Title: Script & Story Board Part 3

Some more examples are there. Establishing shot.
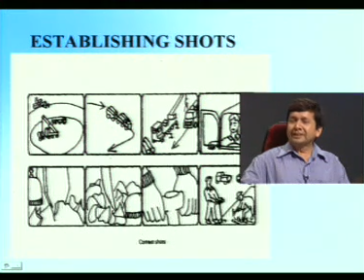[5:07]
We want to highlight the last shot is this one actually. These 2 people working here in an environment. How do we establish it? This is extreme long shot. Okay. Some vehicle is moving. These arrows are showing the direction of vehicle.
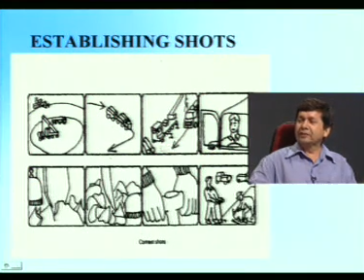[5:24]
It comes. 3rd frame shows that the vehicle is coming here. 4th one shows the person who is sitting in it. And some people are working. Maybe it's a shot inside a prison.
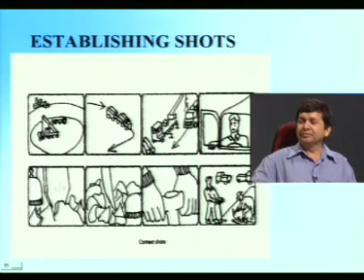[5:36]
These persons are working on some location. Tight close-ups, very tight close-up, and then these 2 people. So approach is from wide shot to close-up. you are establishing. Approach can be reverse also. You can establish a scene from starting from close shot to wide also. Start from the tight close up, hammering, then next wide, next wide, next wide, and then the final action. So these are approaches. Here we have shown wide to close. Second approach could be close to wide. Okay, so these variations are at your disposal. Similarly, establishing shots can also be explained here.
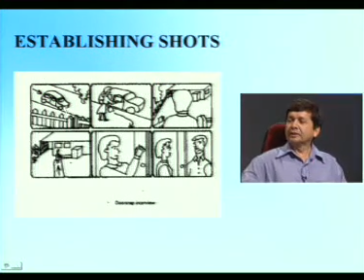[6:19]
This lady is getting down. The car stops here. She gets down. Now she has to enter this house. We show it from the back of this lady. Now she has traveled this way. Arrow shows. Now on the door, as she enters here, on the door knocks, and the person comes and meets. So just 6 shots, and we are showing the changeover. And there is so much of action. The car moves, stops, she gets down, then she goes to the building, entering, knocking, and the person. In your case, if it is an educational program, it may be changeover from classroom to lab, one lab to another, or in the same lab from table 1 to table 2, table 2 to table 3, apparatus 1 to apparatus 2, but you need transitions there also. Okay? Because there are situations when you move from one to another. So you have to use these transitions. Then when we change from one shot to another, we do it with a cut or a dissolve. Cut means changing from one to another. What is the transition? How we are changing?
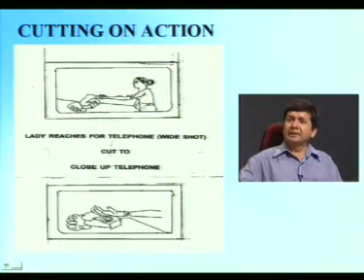[7:30]
So this is just an example that when the telephone rings, the lady is trying to pick up the phone. So we will cut from this shot to this shot when she picks. That is the action.
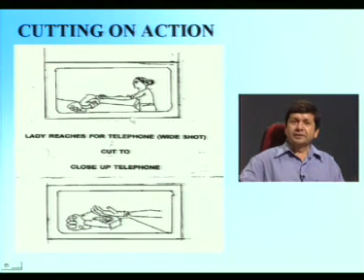[7:45]
What happens? Why we cut on the action? Because when you cut on the action, then your attention goes the least, because your mind is captured in the action. So the change of shot is not really realized. You don't feel that the shot has changed, because your mind,
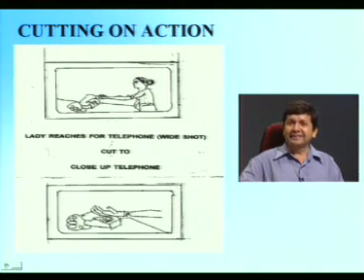[8:02]
through your sense of sight and the sense of hearing, is engrossed with the action. So when telephone rings, she picks up the phone, and as she picks, you cut to the close-up of this telephone. These are called transitions. So it could be a cut, fade, dissolve, wipe. So when you will do the post-production, I think you can learn these things.
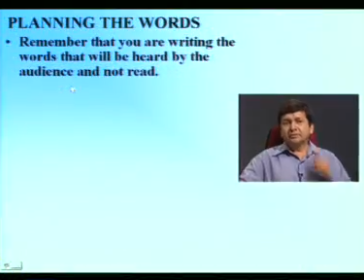[8:28]
Planning the words means for the ears, but you are writing. Remember that you are writing the words that will be heard by the audience and not read. Whatever you will write, it will be ultimately read out by the narrator before a microphone and then inserted in the video.
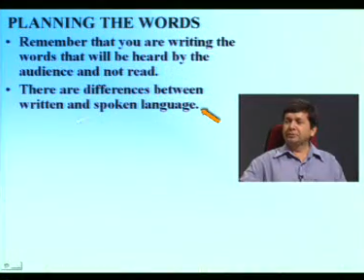[8:52]
There are differences between written and spoken language. That same difference as we feel, say, between a newspaper and radio. Radio is for ears, newspaper is for eyes. Okay?